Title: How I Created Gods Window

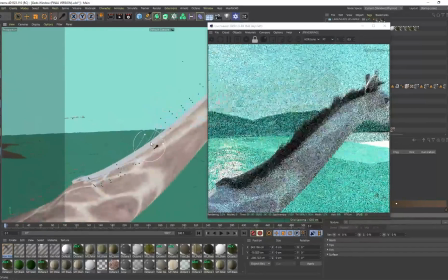(36:11)
and that was basically it then it's just a matter of you know
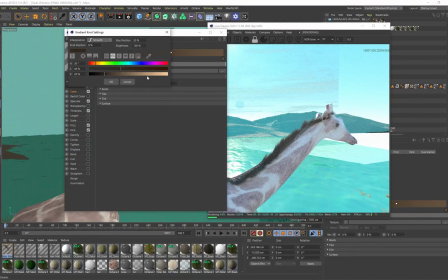(36:16)
grooming this until it looks a certain way that you are happy with and I think I just
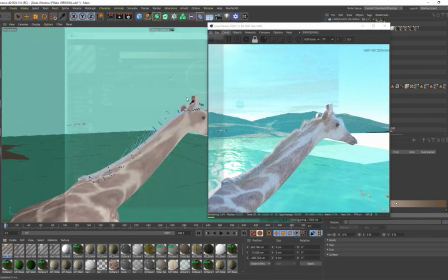(36:21)
selected this and I changed the color to something lighter so that it matched closer to you know the color of the actual giraffe
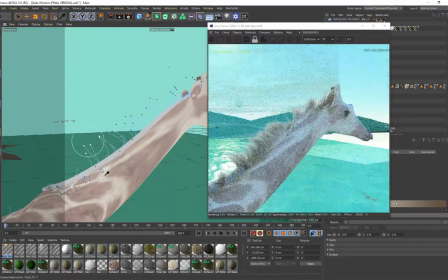(36:30)
which you can do some cool stuff just with the built-in hair tools and just by using this grooming brush you can see it's very very cool stuff that you can do and these are just native tools that are built directly in cinema 4d so there we go i just created a new
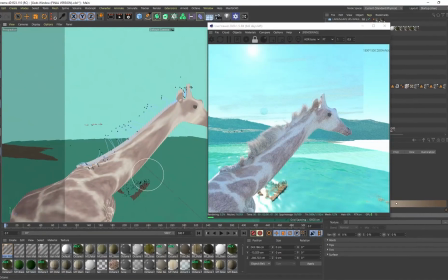(36:46)
main for our giraffe and
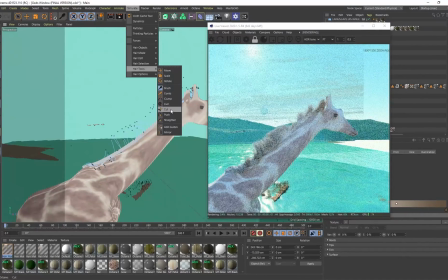(36:50)
if you wanted to you can even go to simulate hair tools and cut so you can even make
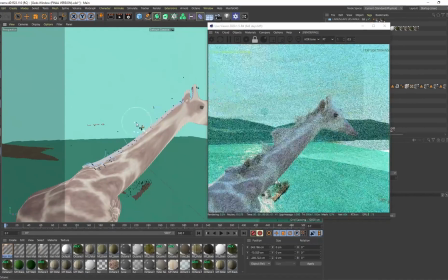(36:55)
the hair shorter but if you feel like it's too wild you can cut
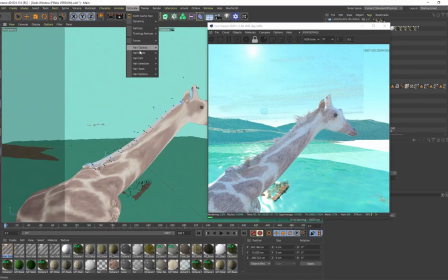(37:00)
that so just play around right that's how you also learn is to experiment and play around
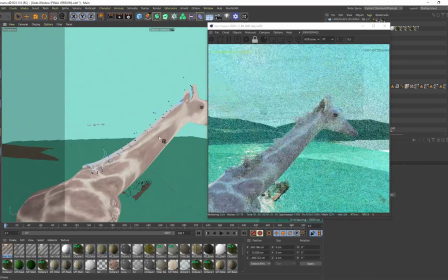(37:05)
play around some of these tools you can see you can add some curl on here as well and yeah it's awesome that this is built directly in cinema
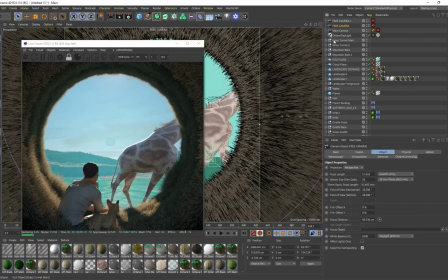(37:12)
4d so the last thing to cover is going to be the camera settings over here you can see i've got this free camera that i just set up which is an octane camera and my focal length is this is actually supposed to be at 50 but i did put it on 51 for some
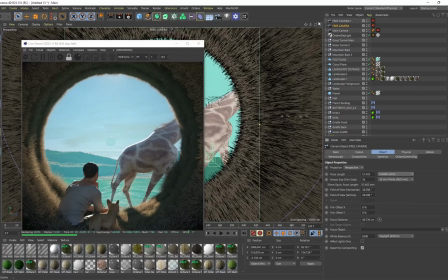(37:28)
reason i don't think that makes much of a difference it's only like one extra millimeter anyway it's on 51 and then on the actual octane settings over here you can see I am using some thin lens with autofocus just increase the aperture so that the background is a little
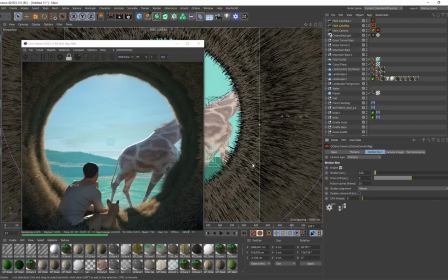(37:45)
bit more blurred out and then I'm using some motion blur as well on 0.02 so anything that's moving in my scene has this tag on it now you can right-click and create this octane object tag and with the octane
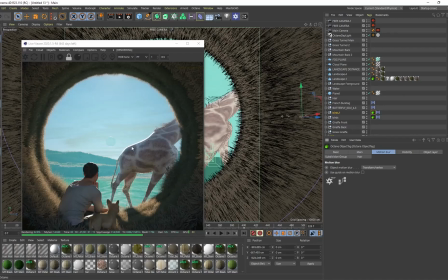(37:59)
object tag on motion blur I've put it on transform vertex so this just adds a little bit of motion blur to anything that's moving within the scene and then I'm on my camera image I'm using a linear response you can see I've played around with some of the exposure and the gamma over here and I also
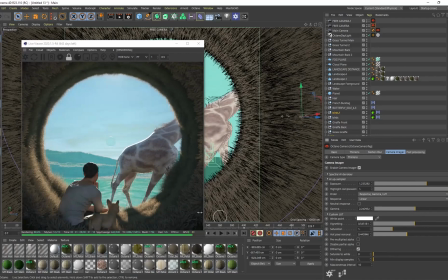(38:17)
increased my vignette so to create this dark vignette region just to create even more focus on what's outside of this grass tunnel all right and play around a little bit with the saturation there's some post
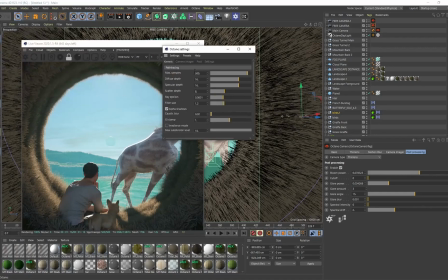(38:32)
processing as well with some bloom i always add bloom it just adds a really nice shine or glowing effect to your renders and then in the settings over here i'm using path tracing and i brought my gi clamp immediately down to one so this helps with getting rid of fireflies in your scene
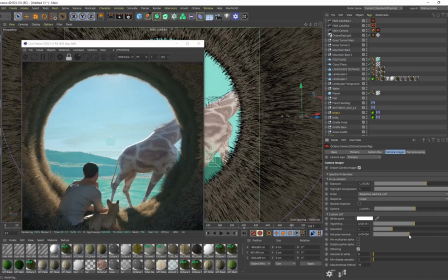(38:47)
and you can also combat fireflies with your camera imager by reducing this hot pixel remover so this does a fantastic job of getting rid of fireflies and i also put my highlight compression on one because this helps get rid of any blown out highlights so that's all of the camera settings and yep
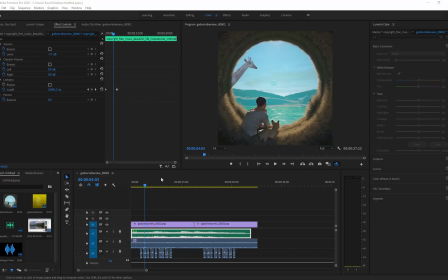(39:05)
that is how the scene is being framed all right so i'm in premiere pro now i didn't do any advanced editing to this clip i literally just doubled it up to make the the animation longer and because it loops i could have literally stopped it right over there but i wanted the music
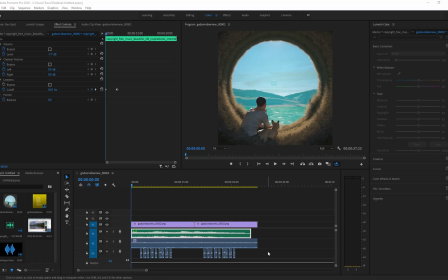(39:22)
to play a little bit longer as well that's why i doubled this up so in terms of audio design i've got this copyright free song on here that is created by kenneth sound so it's called beautiful life inspirational cinematic background music it's this piano solo that you hear but but if you listen
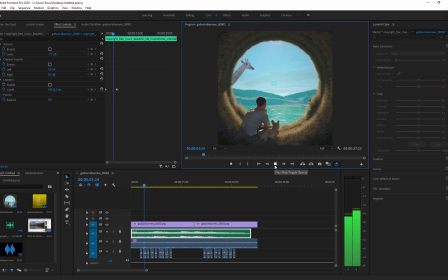(39:38)
closely you can hear dry grass being stepped on by the giraffe as well so i just found an audio of someone walking on dry grass and i timed those footsteps with every footstep with the giraffe but you can see it's the volume starts off lower and as the giraffe passes right in front
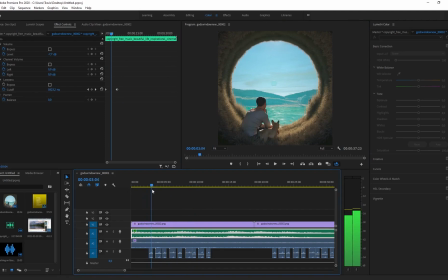(39:58)
of the character it's at its highest volume and as it starts walking away the volume starts decreasing so just an additional layer of audio on top of all of this and then I also found some audio on YouTube of some background nature sound so you can hear this a flowing stream of water
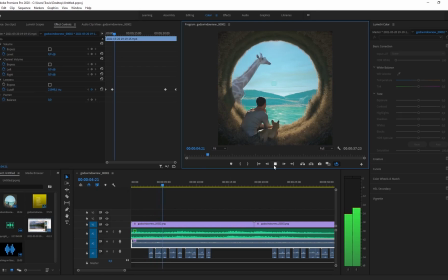(40:14)
as well and some wind that's blowing and